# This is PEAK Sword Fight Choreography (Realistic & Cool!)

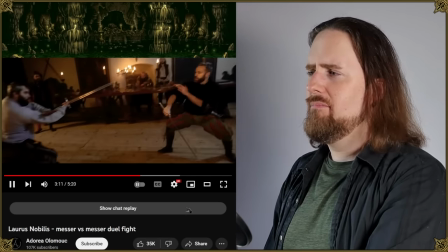0:00 Some people think they don't want realism at all. Rule of cool all the way. But tell me that historical fighting stances don't look cool.
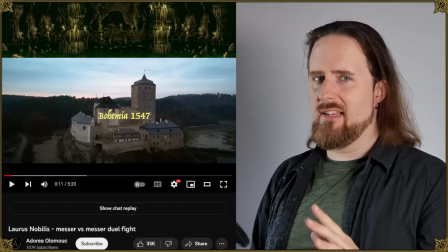0:08 This is without a doubt one of the best fictional sword fight scenes I've ever seen.
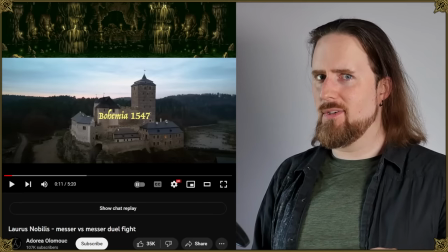0:14 And I want to talk about it.
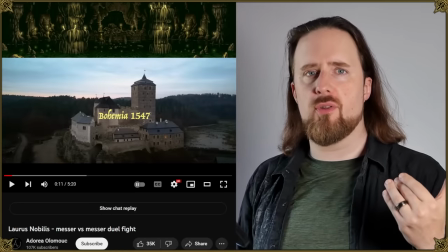0:18 So this is a cinematic duel of Messer versus Messer. If you're not familiar with this type of weapon, I'm going to link my own video about it in the description below.
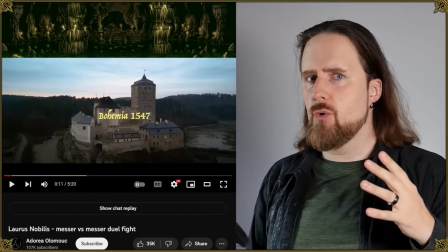0:27 Along, of course, with a link to this video. I'm not going to show you all of it because this is not my own work and I want you to actually watch
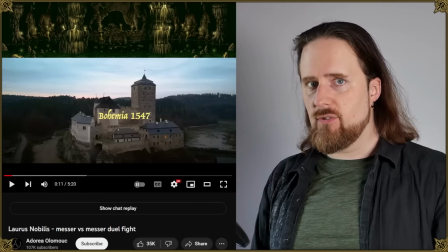0:35 that it's set in the Renaissance titled Laudus Nobilis and
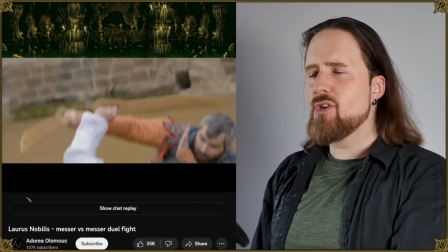0:40 There are some things I definitely want to comment on particularly how much Storytelling it does by showing us instead of telling
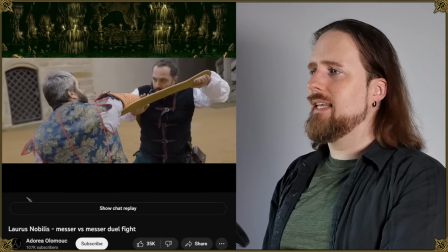0:48 us, you know rather than giving us long exposition
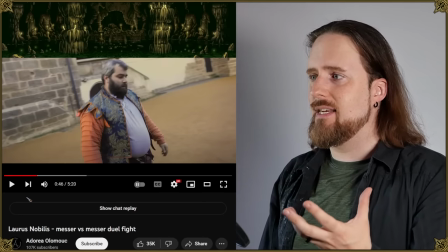0:52 There are certain things you can gain from this scene just by seeing the body language and facial expression.
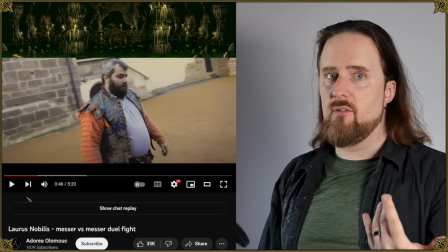1:00 So this guy is obviously preparing for a duel with his trainer.
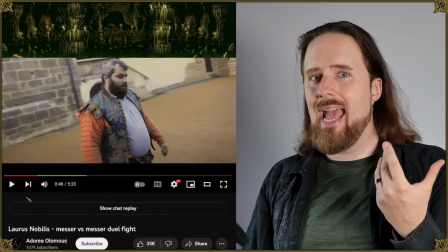1:05 You can tell that he's not happy with his progress.
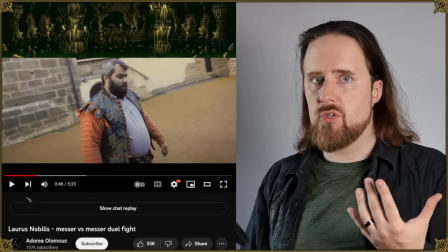1:08 He has some doubts about his abilities, which going into a duel to the death or even just the first blood, obviously is a huge concern.
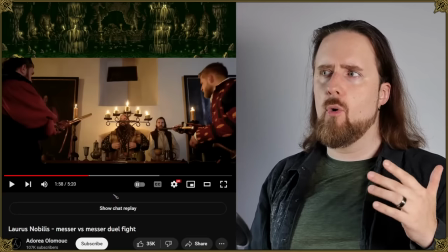1:16 The fencing master who trains him also seems to act as a second in this duel. If you want to know more about the dynamics of historical duels, I've got a video about that as well.
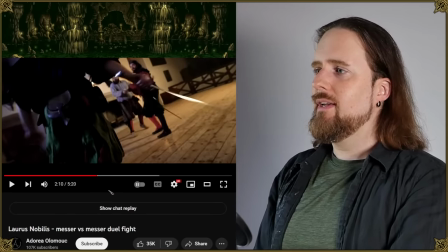1:25 So here they tell us something about his opponent just from the way he's drawing the Messer.
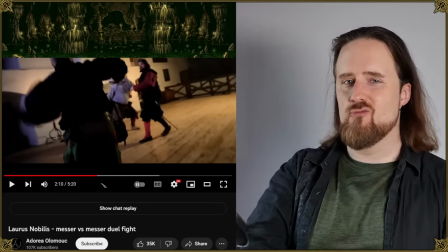1:31 Look at this hot-headed, cocky bastard. The way he just rips the Messer out of the scabbard as he struts forward.
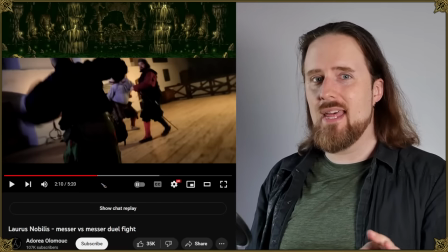1:38 That tells you something about his character without a single word being said.
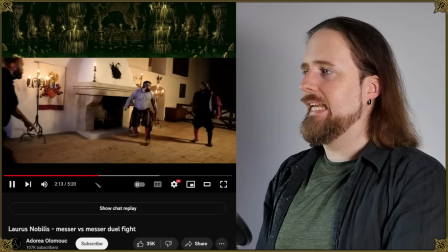1:43 And then the way he rushes him immediately, and the other guy looks off to the side like,
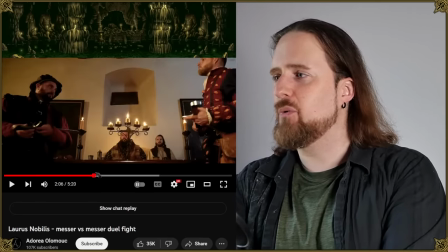1:49 Whoa, what the hell? like this shows you that there was supposed to be another you know formalized
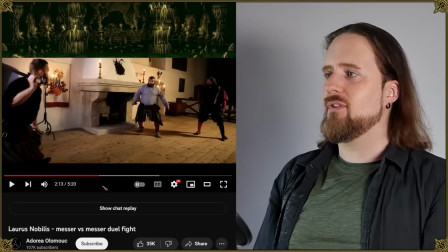1:56 step it tells you that he wasn't supposed to just rush at him straight on without looking if he's
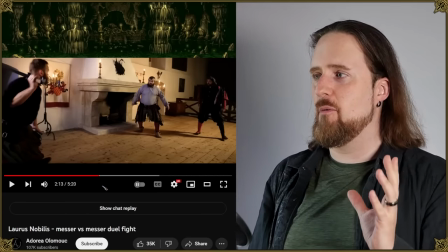2:04 ready so again that tells you something about the opponent and paints him as a bit of a villain here
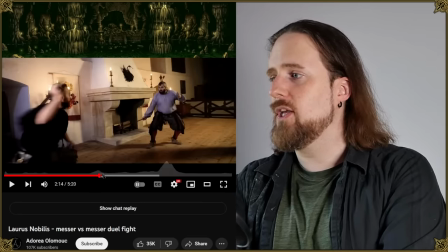2:15 so there's a lot going on here but as opposed to the usual hollywood
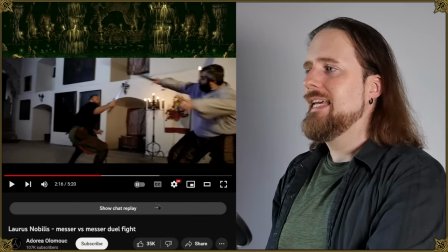2:19 wild flailing and bashing this all serves a purpose.
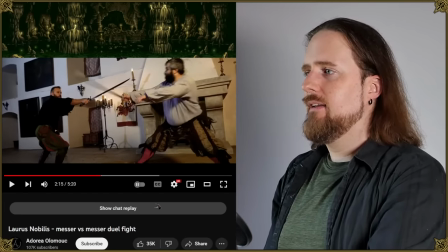2:25 You can see here that the guy in gray uses the spine of his blade to beat the opponent's measure
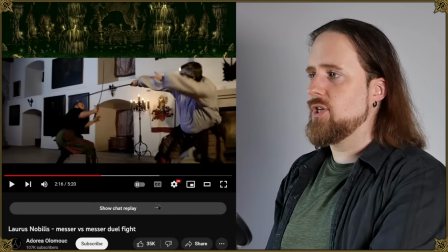2:33 out of the way and then to try to either cut or thrust which the other guy catches just in time and even this serves a purpose.
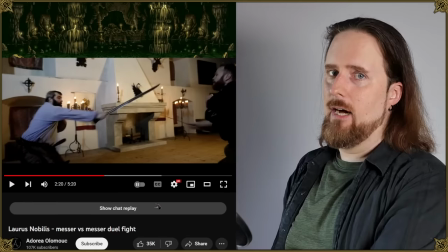2:42 It may not look like it at first because he attacks when he's clearly out of reach but the idea is to gauge what the opponent does.
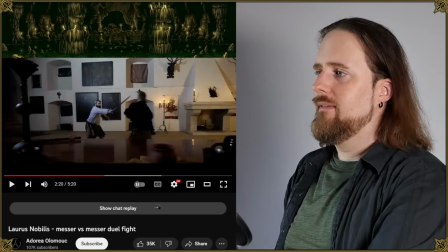2:51 He wants to know, you know, what the default reaction is.
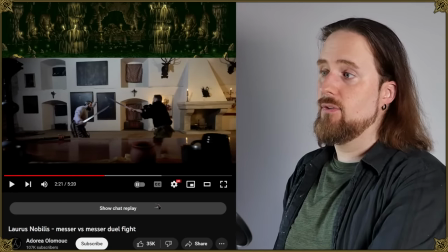2:56 What he sees right here.
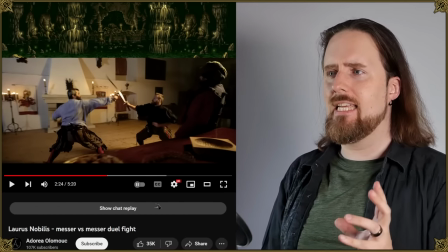2:59 Because you don't really want to immediately rush in recklessly at a range where you can be hit.
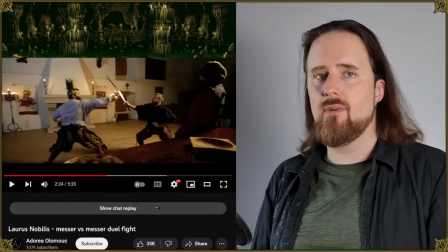3:06 Because if you misjudge your opponent or mistime something, that's it immediately.
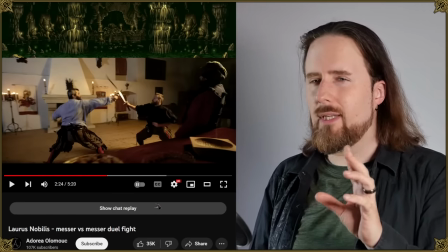3:12 You want to get a feel for, okay, what kind of fighter is this? How does he act?
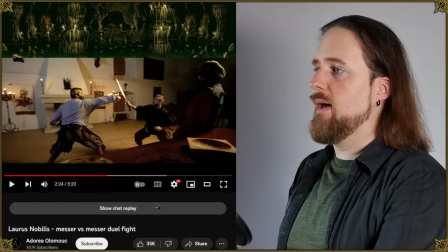3:17 Here he moves in to within his measure. so now he can actually threaten his opponent and does the opponent blocks it with the flat
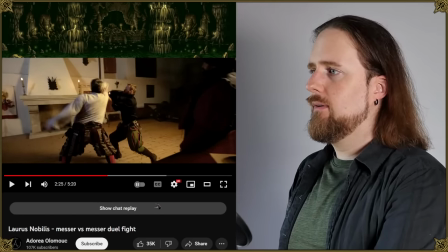3:27 and then goes to grapple he pushes his elbow that's shown
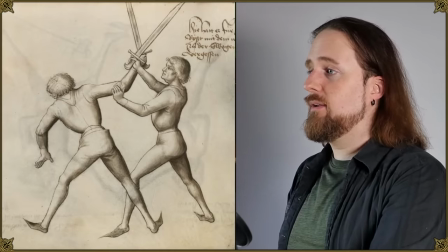3:32 in the historical manuscripts quite a bit and then we have what i like to call an oh shit
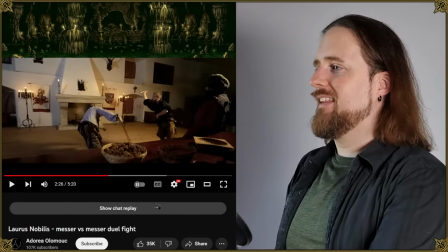3:37 moment where he was not ready for the
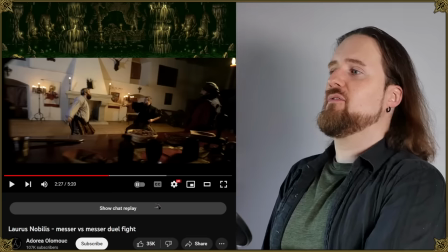3:44 follow-up attack so all he can do is just move his face out of the way to prevent it from being cut.
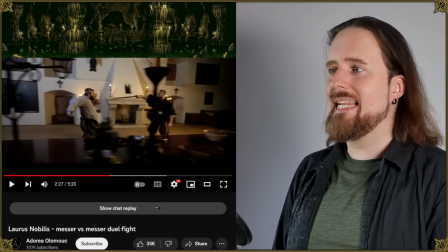3:51 You know, which is not ideal because dodging like this while your weapon is
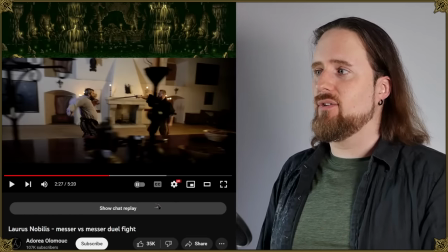3:56 behind you basically puts you at a disadvantage because now the opponent can push the offense,
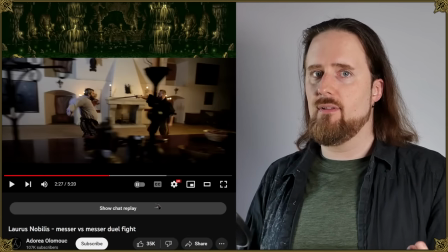4:02 take initiative, and you're not doing anything to stop them or threaten them.
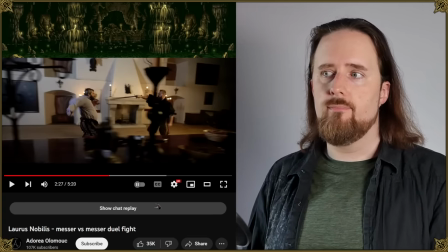4:07 And you know what?